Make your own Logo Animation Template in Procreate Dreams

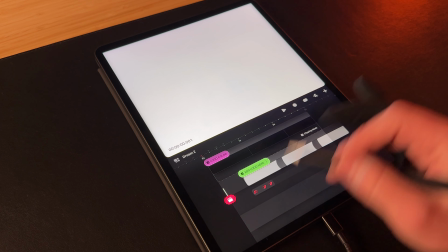So you have a little bit of a blank frame.
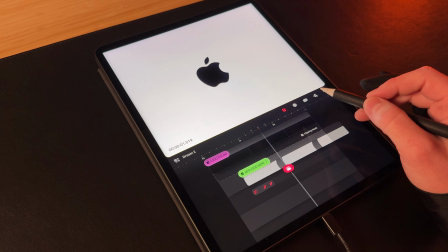And that gives us a better idea of what this motion's gonna look like as the logo appears.
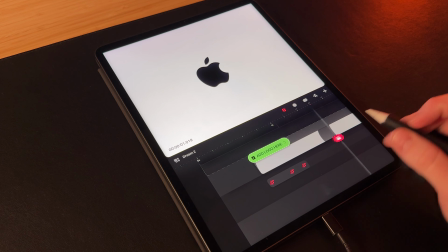Now, one thing that I'm noticing, let's just loop this section right here, is that everything is really gradual.
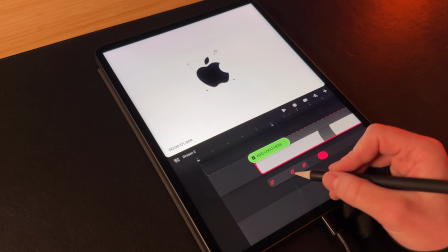All the motion is easing, and that's because they apply easing by default to keyframes in Dreams.
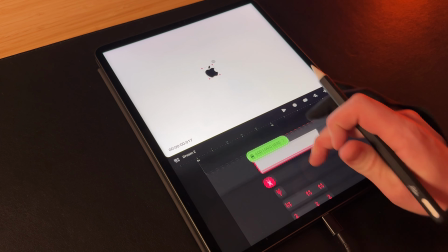So if you tap and hold and expand these, you're gonna see XY positions.
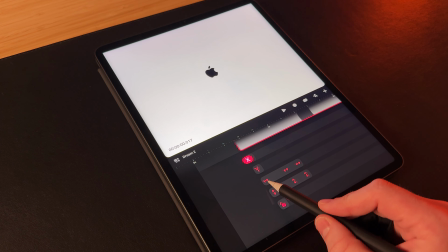I'm not keyframing anything here, but I'm keyframing the horizontal and vertical scaling.
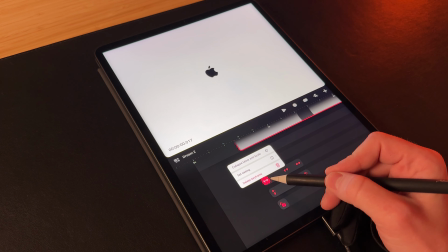And if we tap and hold and set the easing,
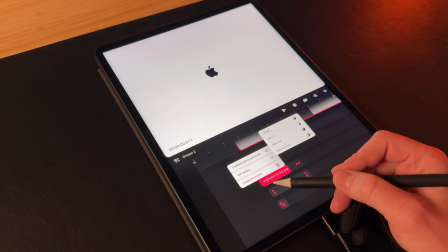I don't want any easing on this first keyframe because I want the motion to be already moving forward.
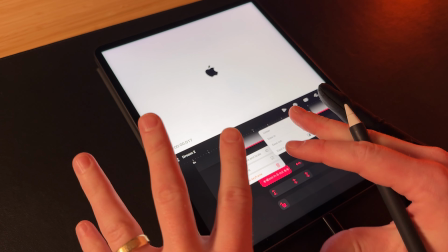It's as if this just popped out of nowhere. It's not slowing to a stop.
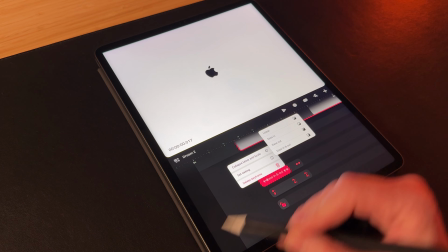So we're gonna go with linear. That's just a straight gradual motion graph.
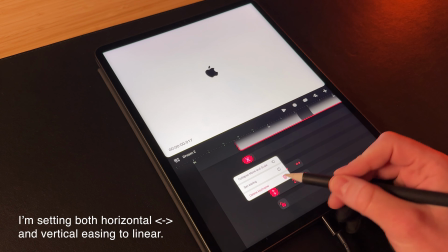If you're familiar with After Effects or keyframing in other motion design programs,
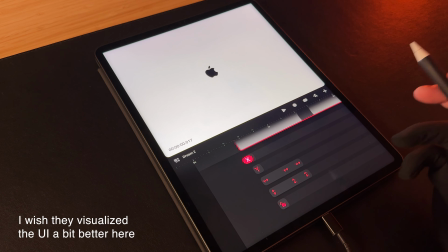you'll be familiar with these graph editors. So now when we watch it, let's see how that feels.
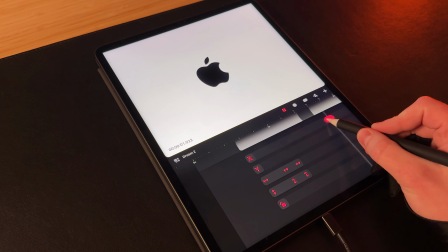But now, since we don't have that gradual start, everything's a lot slower than I want.
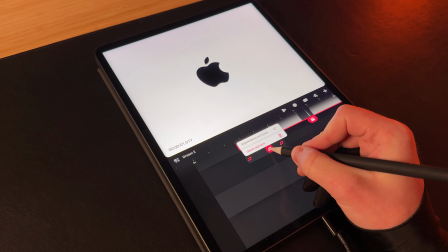So let's collapse this and pull the keyframes in even more.
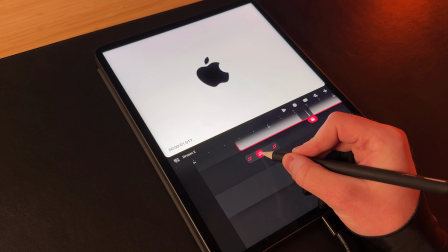I want this to be a quick and snappy pop. Let's exaggerate this keyframe even more.
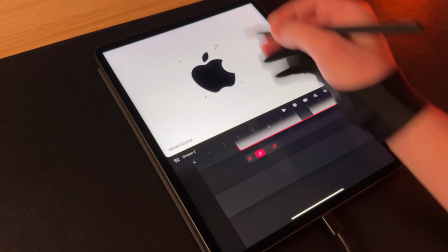So all we have to do is bring the playhead to this keyframe,
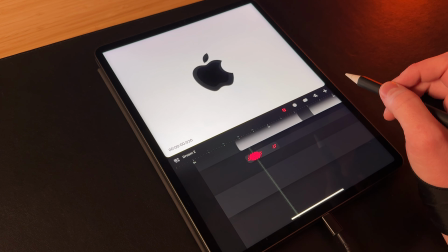pull it out even more, and let's see how that feels. I could even drag it out a little bit longer.
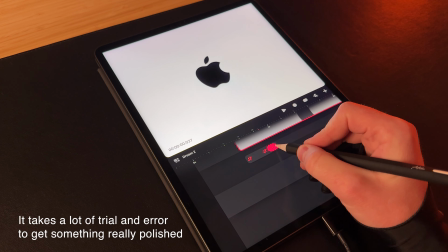Last thing I'm gonna do is I'm gonna actually add one more overshoot to this so it really feels bouncy.
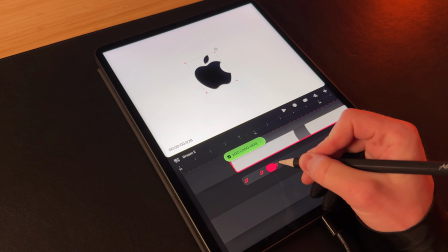So I'm gonna pull this last keyframe, which is the final resting spot.
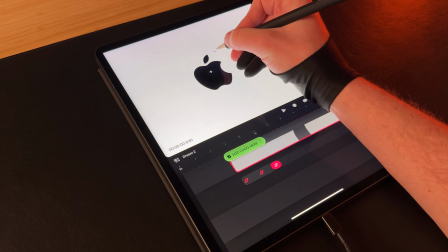And I think that final resting spot, I'm gonna make it a tiny bit bigger. Might need to pull it out even more.
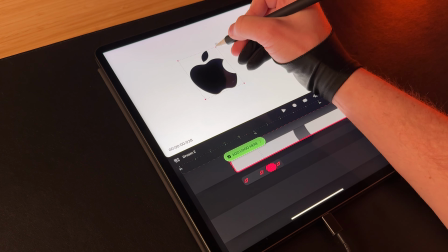The frame before that keyframe, we're gonna make it just a tiny bit smaller.
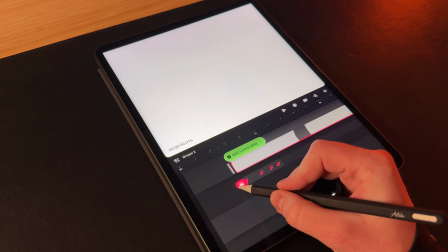That way it goes, you know, small and appearing,
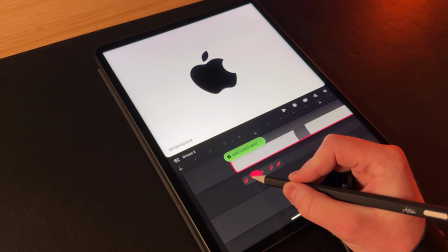and then slowly kind of gradually gets to this keyframe,
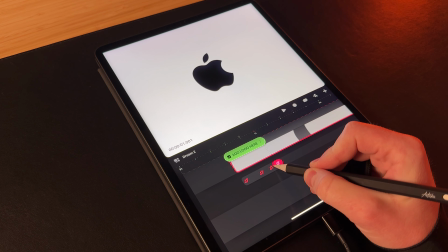bounces back down, and then comes up just a little bit, almost like a bouncing ball.
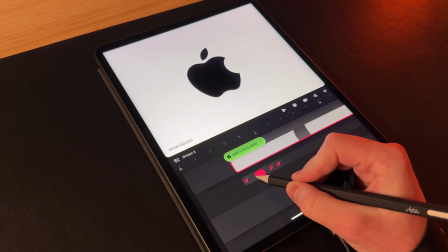You can kind of imagine it coming towards you, towards the camera here.
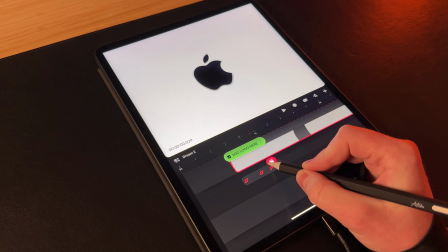It's coming up and then it lands and sort of like bounces one last final time, but it's a slow bounce.
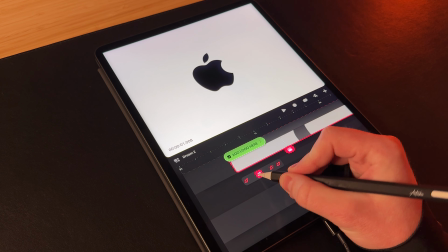See how that feels. Gonna just tighten some things up. Takes a lot of trial and error to get the motion right, but that's feeling a lot better to me.
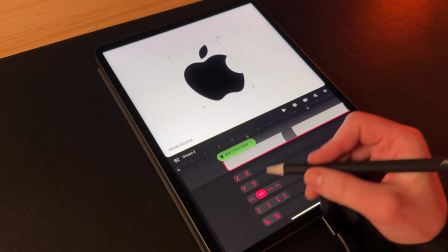Just to be sure, because I really don't know what the default easing is.
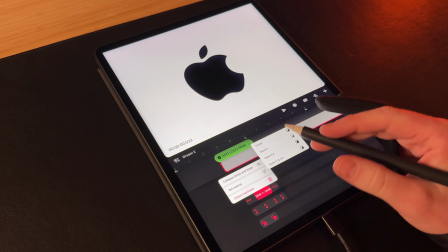It feels like it's not perfectly linear, that they're adding a little bit of easy ease to some of these keyframes by default.
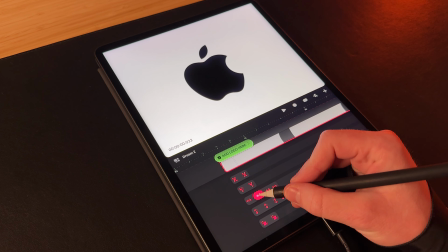But just to be sure, I'm gonna have these frames all ease in and ease out. Set the ease in, ease out. Set the ease.
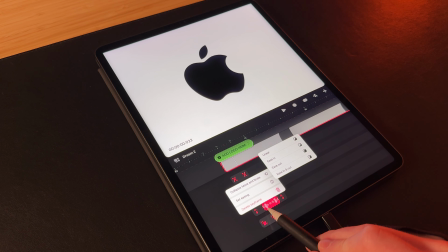You can see how it's applying to the motion afterwards.
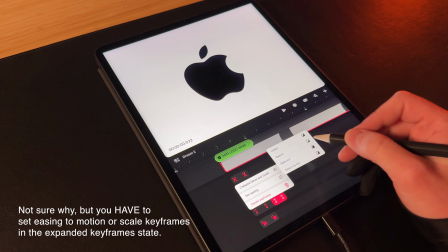Ease in and ease out. I'm gonna set it for this too, ease in and ease out.
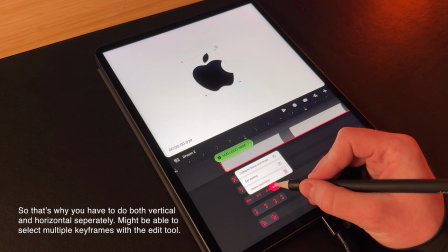And then this final one.
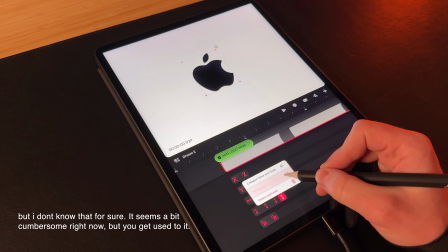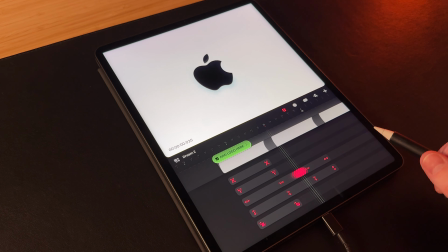All right, now let's watch it and feel how the motion is. All right, I like that.
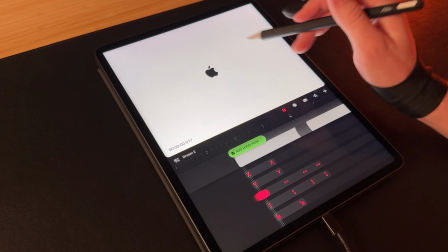I guess a better analogy is not as much a bouncing ball for this motion, but more of like a
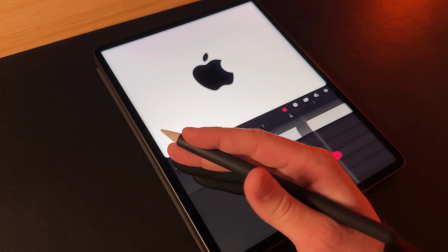slingshot or a sort of springy spring that kind of,
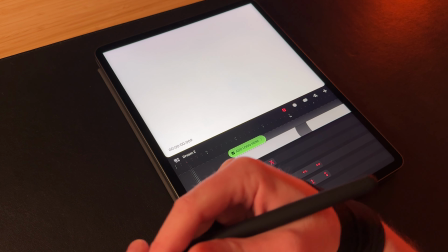you know, you pull it back and then you let it fly and it sort of
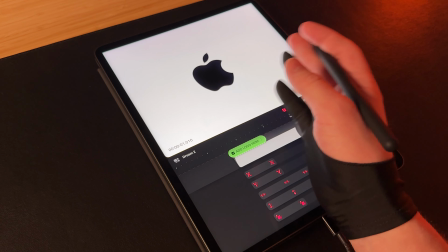gradually comes to rest in the middle.